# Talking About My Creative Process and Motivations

In terms of green screening yourself into game worlds specifically, this is something I can give a little bit more insight on because I've done it a lot at this point. So, the fundamental thing that you need to be very specific about is the camera angles that you're trying to film yourself into. It needs to make spatial sense, or at least look like it might make spatial sense. Plausible deniability is all we're really going for here. That's why you'd never really see the legs of my chair.
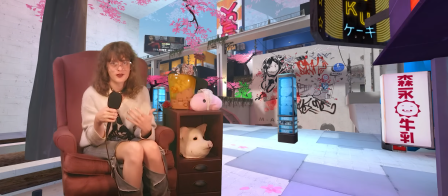1250s
So try out a bunch of different, slightly adjusted angles in the video games and see if you're able to make any of them look natural.
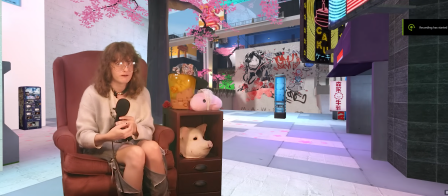1256s
A lot of games are extremely finicky with how you're able to film them. Some games just have no-clip modes, or free cam mods, or FOV sliders,
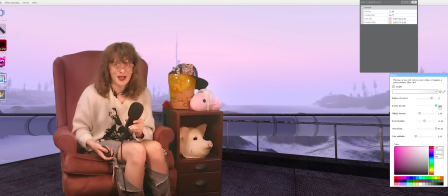1265s
or the ability to hide your weapons, either through in-game actions or console commands, or debug menus even.
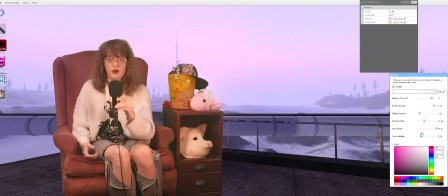1271s
But some games, oh my god, some games make it difficult.
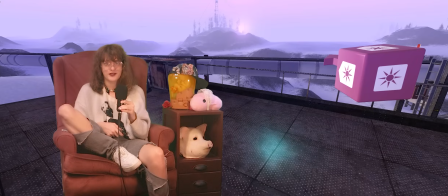1276s
Third-person shooters, where your character is always on screen, are about to become your worst enemy.
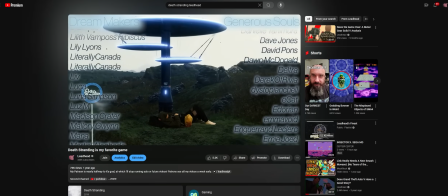1281s
This shot at the end of the Death Stranding video, I had to position Sam in such a specific way where he was just barely hidden. In fact, I believe I actually had to build a structure to put him onto,
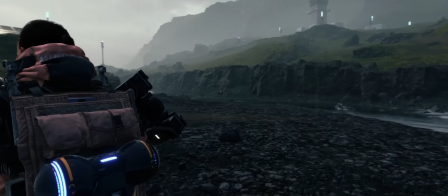1292s
so that by putting the camera in front of the structure, it would push closer to Sam and less of him was on camera,
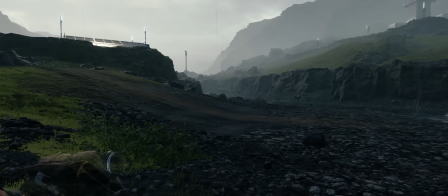1299s
and then I was able to crop him out, only losing a little bit of the total clarity of the picture. Head bob is also going to be the bane of your existence. Let me show you what all I have to do in order to get a solid background shot in Metal Gear Solid 2, one of the absolute worst offenders for filming green screenable background footage.
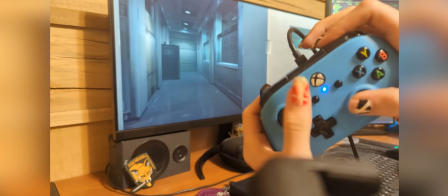1317s
So, standing up, if you go into first-person mode, the head bob is pretty intense, which basically makes it a no-go right from the start.
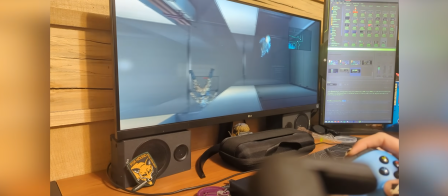1323s
And unless I position myself on a staircase and try to green screen myself onto the higher floor,
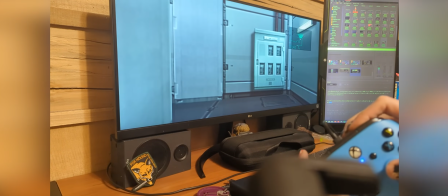1328s
Raiden's perspective when standing is just too tall for a video where the space where my chair contacts the floor is meant to be just out of view.
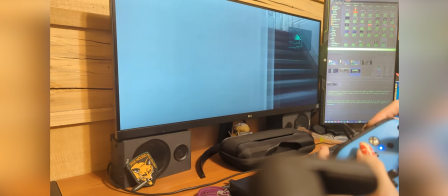1335s
We could try crouching, that slightly reduces the head bob, but it isn't gone completely, so shooting background footage like that is basically a no-go too.
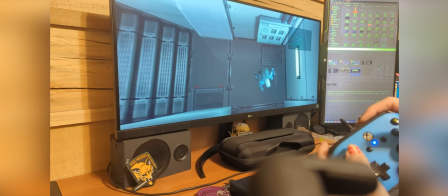1344s
One of the only ways to make the head bob nearly invisible is going prone, but of course Raiden's perspective is then far too low to make the shot work.
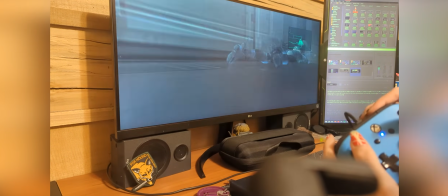1353s
Fortunately, while in first-person mode, you can hold R2 and L2 to make Raiden sort of peek upwards.
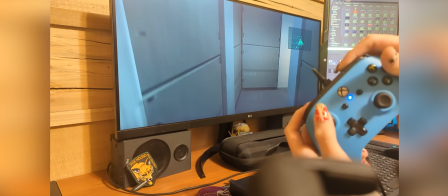1358s
The head bob stays at his negligible proning level, but the angle is higher.
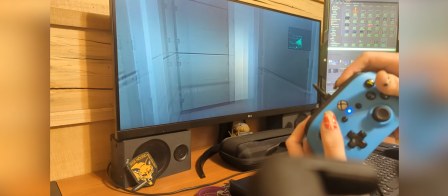1363s
However, most of the time, even this angle is still just a little bit too low for the types of camera angles that I use,
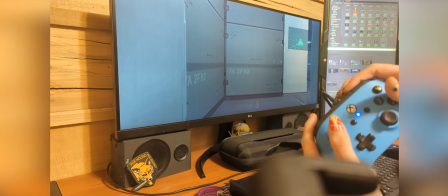1369s
so unless we're able to position ourselves on a staircase, like I did in this shot of Snake sleeping in the foreground, we're just kind of out of luck on this. Of course, Metal Gear Solid 2 has very few staircases that aren't immediately connected to catwalks, which are far too narrow to plausibly fit my chair and my side table, so for almost all of the other shots in the video,
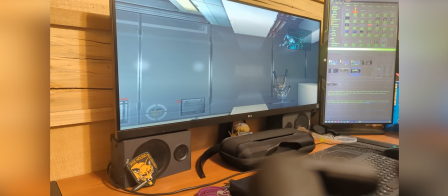1391s
I had to use a secret trick to avoid the head bob.
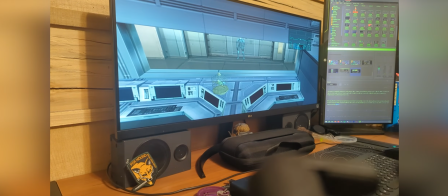1394s
Turns out, if Raiden is pressed up against a wall, his head bob is even lower than it is while proning.
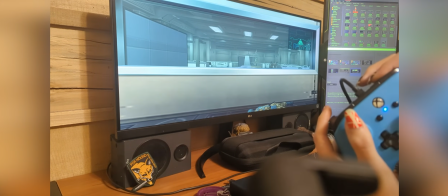1400s
There's only one issue. If I tilt Raiden's head in any way in order to get a slightly different angle from this elevation,
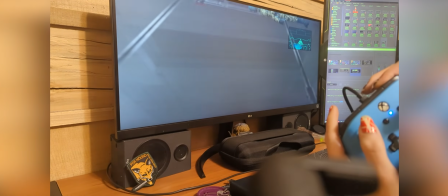1406s
Raiden is no longer pressed against the wall, and the head bob comes back.
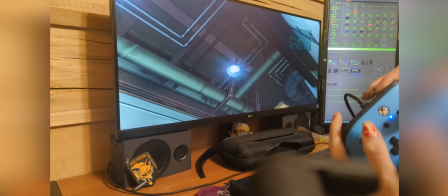1411s
So I had to film almost all of my green screens in MGS2 with the camera pointing straight forward,
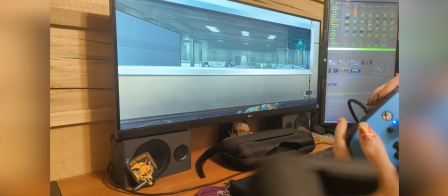1416s
exactly 90 degrees perpendicular to the wall behind me, and parallel to the floor.
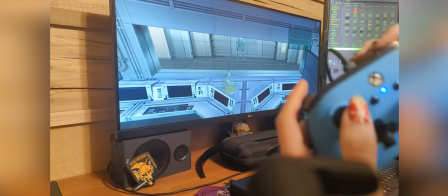1420s
And of course, you don't stay pressed against the wall unless you continue holding the movement stick forward towards said wall,
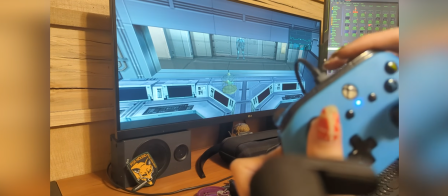1426s
and you don't stay in first-person mode unless you continue to hold the R1 button,
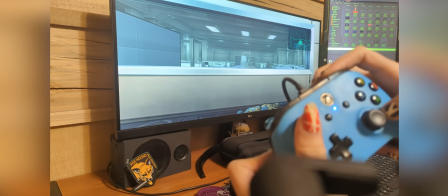1430s
meaning each one of these shots required me to hold the controller exactly like this for 5 or 6 minutes straight.
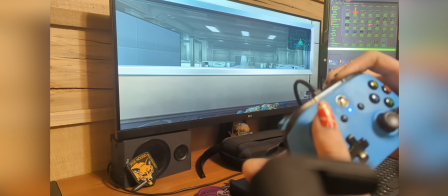1435s
And of course, as icing on the cake, there's no way to just jump to a specific level in this game unless you've got 24 save files you made beforehand at various points in the story. So if I think to myself, oh, it'd be cool to do a shot with Tengu in the background, I've got to just load the latest save file I have and literally play through a part of the game for 30-40 minutes in the middle of what was supposed to just be a video editing session in order to even see if the shot I want is feasible or not. And if it's not, okay, cool, I get to do it again.
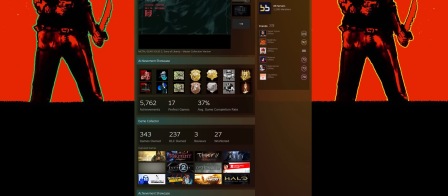1464s
Let me just say, I have become an incredible Metal Gear Solid 2 player strictly because of getting these background shots.